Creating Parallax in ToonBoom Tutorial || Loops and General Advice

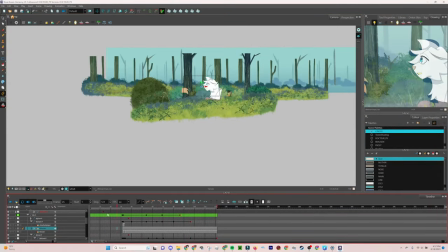The further things are from the camera, the less they move. However, when the second shot comes around, I got very hands-on with the ground,
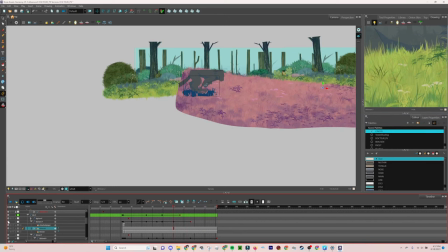forcing it to translate and rotate independently from the camera to show Cinderpaw's momentum how I wanted it to.
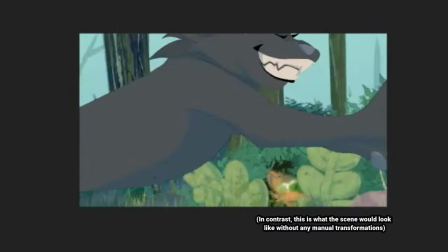This is something I find works well to use in combination when necessary, as they each work to make a scene feel more immersive.
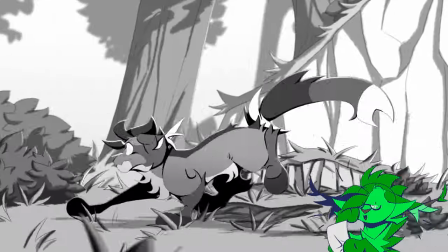Well, that's all I really had to say about creating and using Parallax through keyframing. I hope this was helpful and not too confusing.
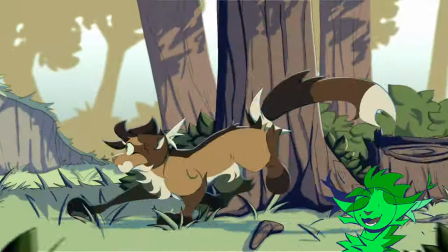Good luck to anyone who wants to test this stuff out. It's lots of fun, even if it can be a pain.
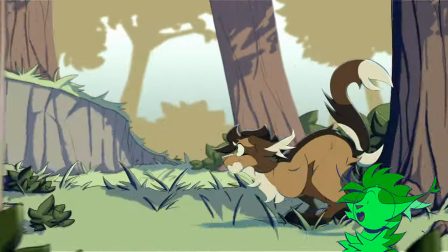If anyone has clarifying questions or wants me to do some other tutorial, let me know.
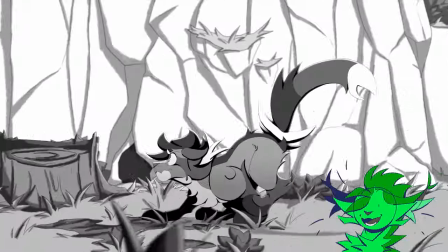Also, for anyone who's interested in the aforementioned comic Tunnelers, which is character and palette are four, the social medias are again already up.
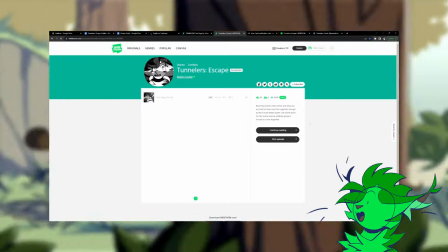The Twitter, or X, has been purged, but we now have a webtoon where you can check out the test page I made for the comic in its new webtoony form.
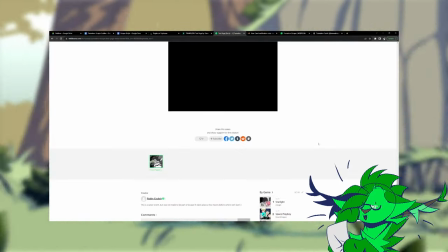Whenever the prologue drops, I'll be sure to come swarm you all again about it here, so rest assured there is no escape.
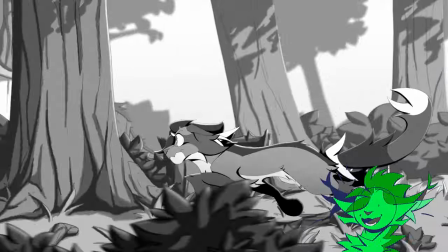In any case, I'm Speedy, and now it's time for me to be productive elsewhere.
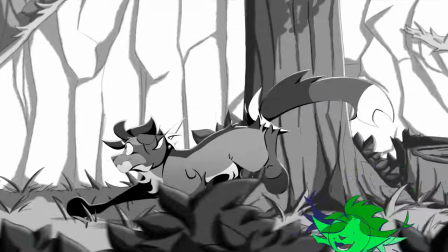Bye-bye!